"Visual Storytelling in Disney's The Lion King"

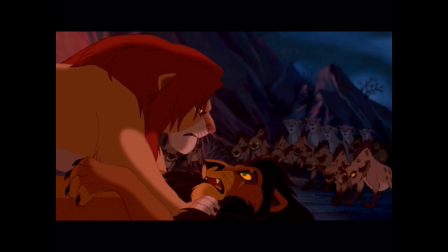[20:25]
So now Simba has the upper hand, and he now only has one goal: defeat Scar, become king, because he now knows that everything he's been told was a lie, and there's nothing standing in Simba's way at this point.
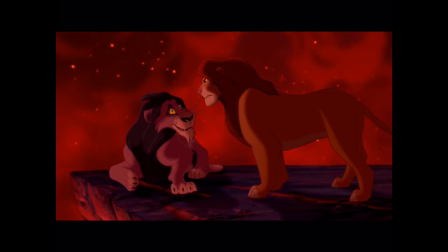[20:39]
So it's also really cool is that Simba and Scar have the final showdown at the place where Mufasa told Simba that he would become king. It's the first place where the sun hits Pride Rock when it rises, and then Simba throws him off of there down to the level where he belongs.
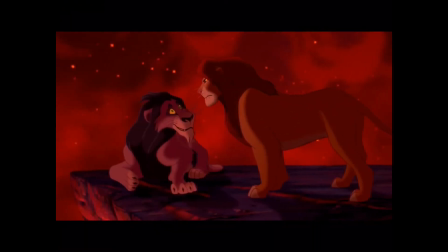[20:54]
And this whole part, this is very nice as well. I recently discovered this when I was analyzing this movie, is that here is also not just a twin shot, but a whole twin sequence is happening here.
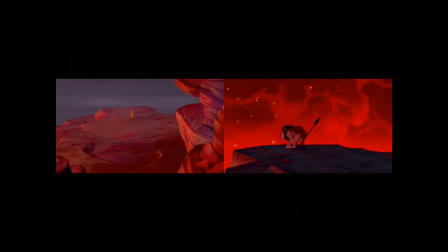[21:09]
Because remember when Simba was running away, when Scar told him to run away and never return, they use the exact same kinds of shots. Look how exactly the same this is. And they look down, the rocks are falling down, it's very high. And then obviously the difference is that Simba was forcefully exiled from his country, and Scar just won't give up, and Simba eventually just throws him off of Pride Rock.
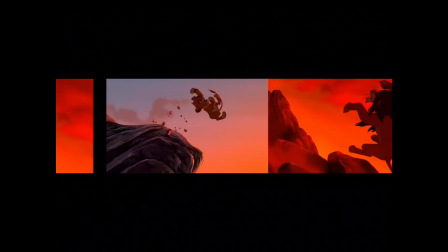[21:39]
But here, it's the exact same shots again. And this one, exact same.
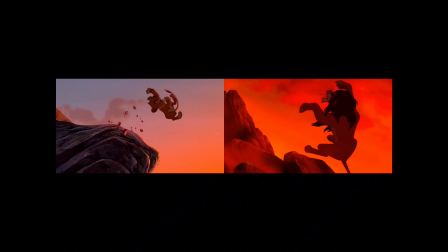[21:44]
And Simba was running away from the hyenas, and Scar has reason to do the same.
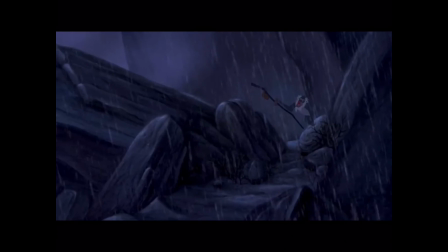[21:51]
So immediately when Scar is defeated, and as soon as Simba comes down from the top of Pride Rock to take his rightful place among his people, it starts to rain, which means that the drought is over, the Bad King is gone, the rightful heir to the throne is here, and everything will be fine.
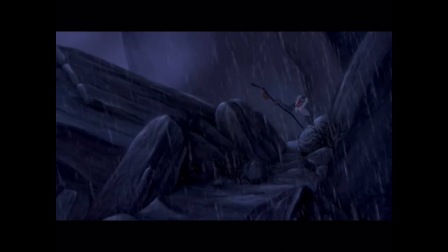[22:07]
Now, one of my favorite moments in film is Simba becoming king. It's so well done. It's very short. It has almost no words. But there's so much, they convey so much emotion, and they tie everything together so beautifully,
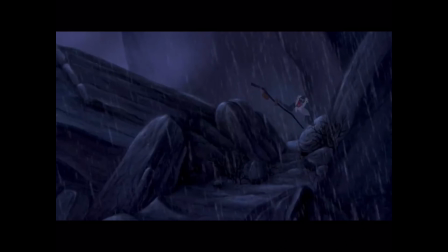[22:25]
which is something you can only do when you set it up really well, and they did.
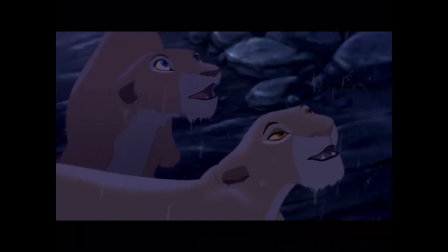[22:30]
So I love this moment. Like they give a little tiny moment to everybody who was in a film, like this is his family, look at him, like hope and pride and stuff like that on their faces.
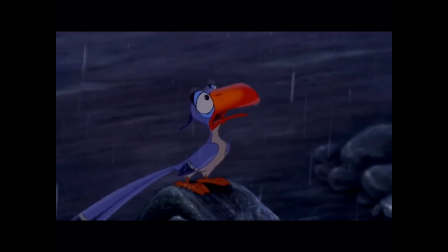[22:43]
Zazu, I always interpreted his face like he's looking at Simba climbing the throne. He's seeing Mufasa.
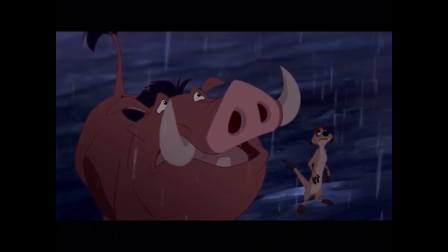[22:51]
And then Timon and Pumbaa were in awe, but also kind of sad, because they know this is the end of how it was, and everything's gonna change.
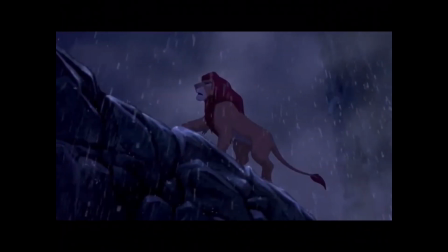[22:59]
So much is coming together here. You can even hear it in the music, which is it's a mix of different themes that we've heard throughout the story. It's really cool. It's just pure visual storytelling through acting and using all kinds of visuals we subconsciously have come to understand during the course of this movie.
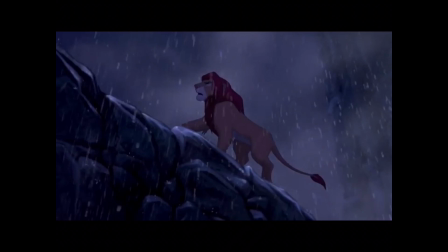[23:17]
So you can see by Simba's expression that the past is still weighing on him. He probably feels a ton of responsibility. He probably even doubts if he can be a good king, if he can fix the mess that his uncle has left.
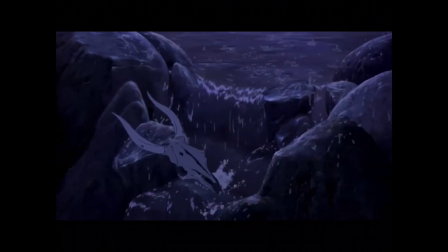[23:29]
But then we see this symbol of hope. This is one of my favorite visual symbols ever. It's really obvious what this means. And some storytellers might think like, ugh, is this too obvious, too cliche, too preachy? But it works so well. Like you see the rain and all the water just washing the death away.
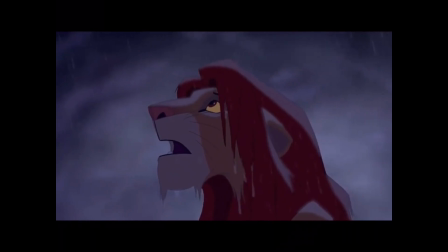[23:49]
You know, the rightful king will make everything all right. That's basically what that shot was telling us. Like Simba will do a good job. The balance to the Pride Lands is restored. Yeah, we see now that Simba looks to the sky for help. Really cool. Like this kind of look like, is my dad still here?
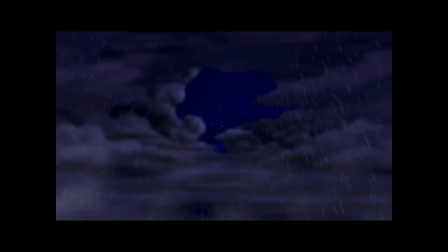[24:05]
And then we see the clouds part a little, and he hears his father's encouragement, remember who you are.
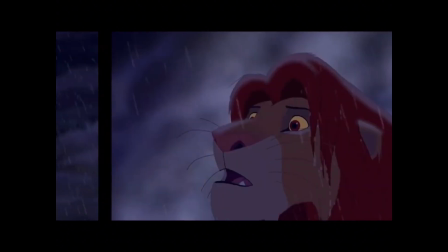[24:10]
And that was the last thing that was missing. And there's young Simba.
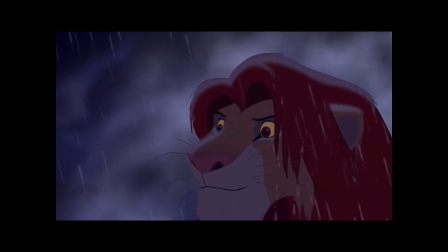[24:16]
There he is. It's so cool. It's so subtle, but it's so clear and so there.
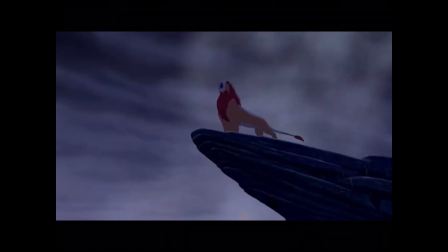[24:22]
And here is his big Lion King roar. Really, really cool. Really cool payoff. You really feel this. At least I do.